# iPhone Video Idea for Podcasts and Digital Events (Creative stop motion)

So to do this in reverse, we will have it already set up like this.
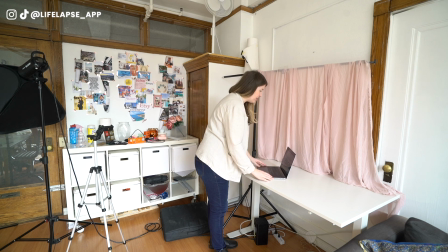The flowers will all be out, and a really loud car, and then we're going to cut the flowers going in, and then we're going to do the whole spinning thing.
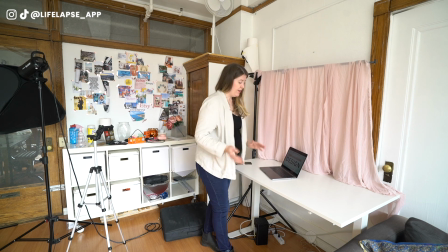All right, let's get started here.
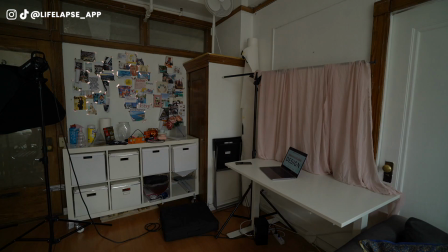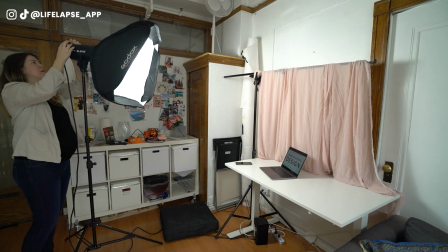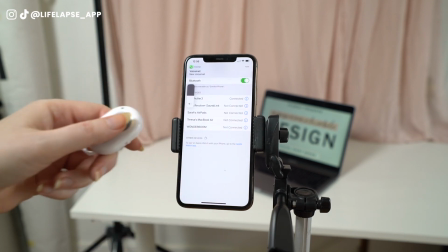But you can see this is now connected. The volume button will go up.
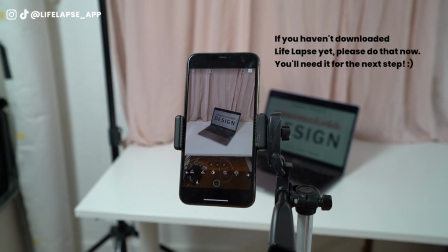To note is the brightness of your screen. So this is quite low.
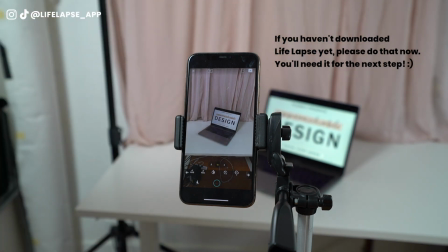We're going to make it go higher just so it pops a bit more than the lighting that we have on set.
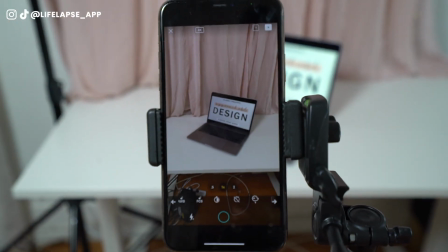You can see here. You could also reduce the outage of your light.
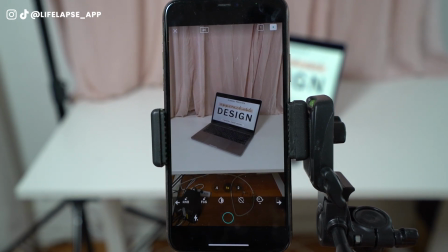I know with the Godex light you can do it, but I'm quite happy with how this looks.
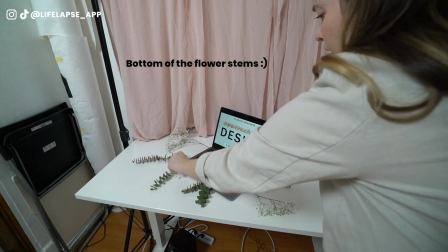So, and you always want the bottom of it to be touching the laptop so that it seems like it's going into frame.
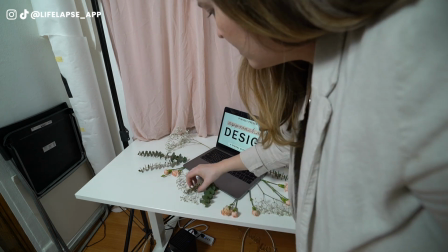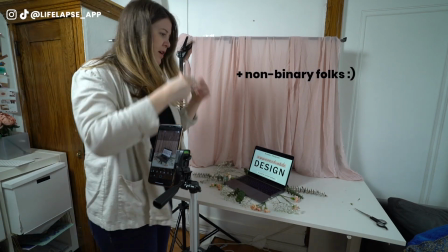And ladies and gentlemen who have long hair, I recommend tying it up.
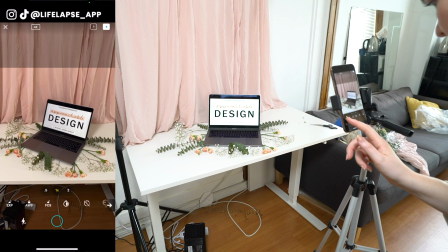We're going to lock our exposure, white balance, and focus.
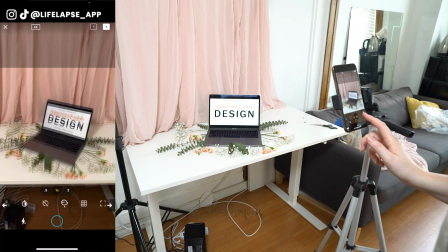And we're going to put the grid on, as I mentioned,
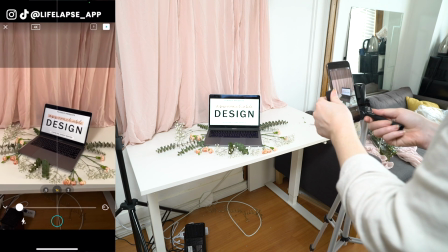so that this is always centered.
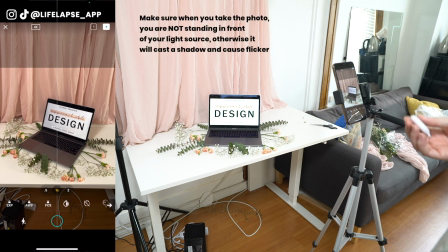Alright, so I'm going to take 2 just to start.
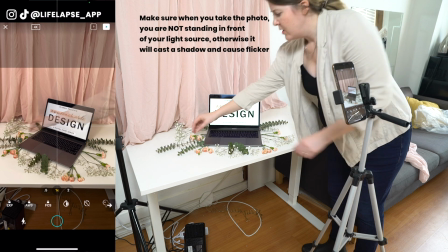Again, as I mentioned, make sure every flower is touching the object in which you want it to,
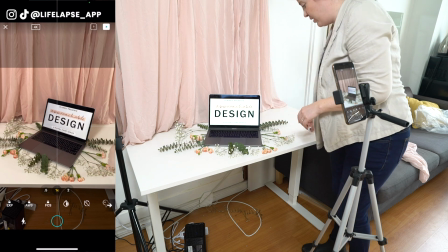to give the illusion that it's going into. So I'm going to retake that first one.
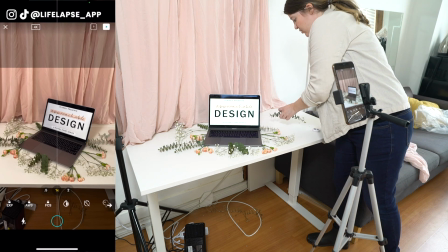Good. And now we are just going to trim each one and use the ghost feature
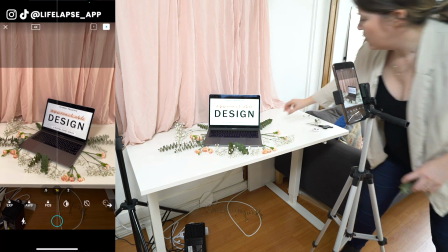so that it is lined up with where it previously was.
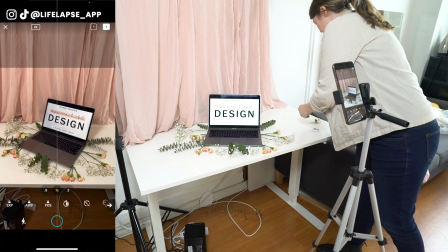Otherwise it's going to be all wonky.
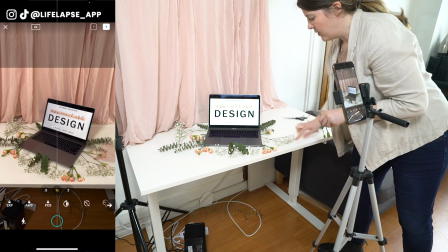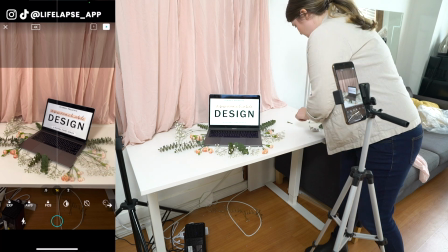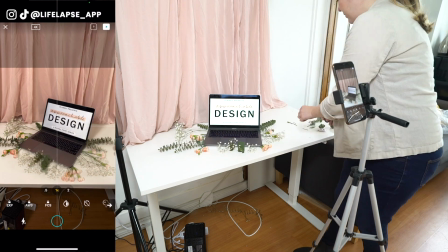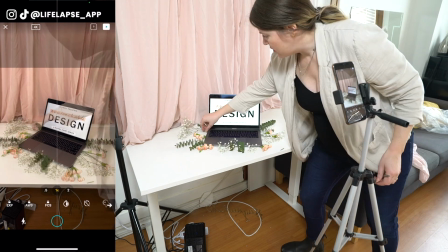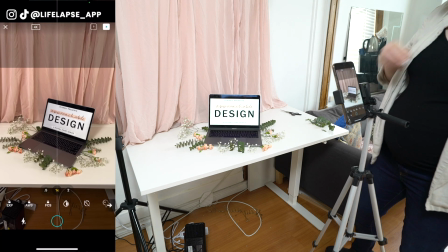And let's take our second photo. There we go. Now, the same process all over again.
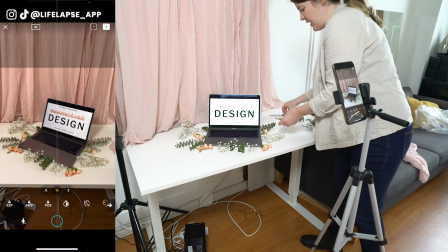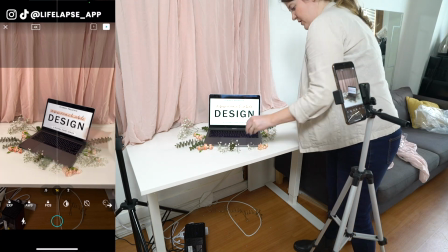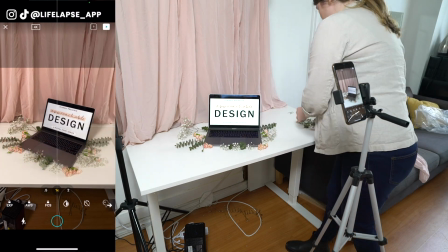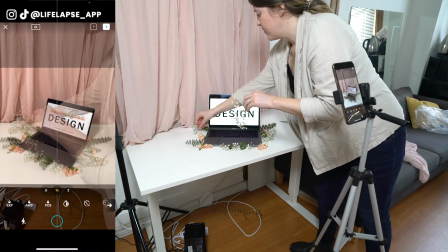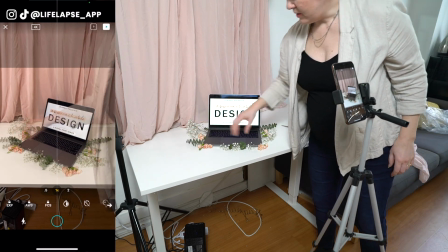Again, make sure all the stems are attached to the laptop.
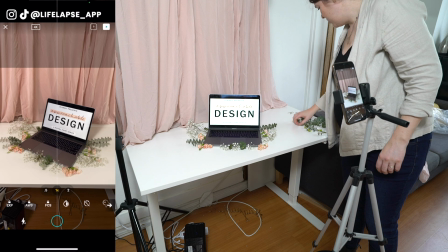And it looks good, so let's give it a click.
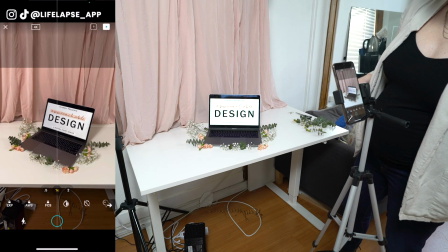Good.
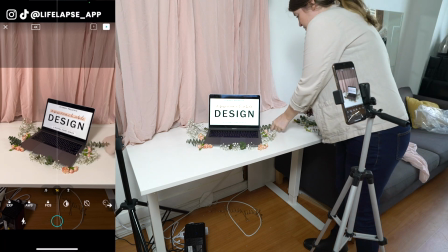Alright guys, let's move on to another round.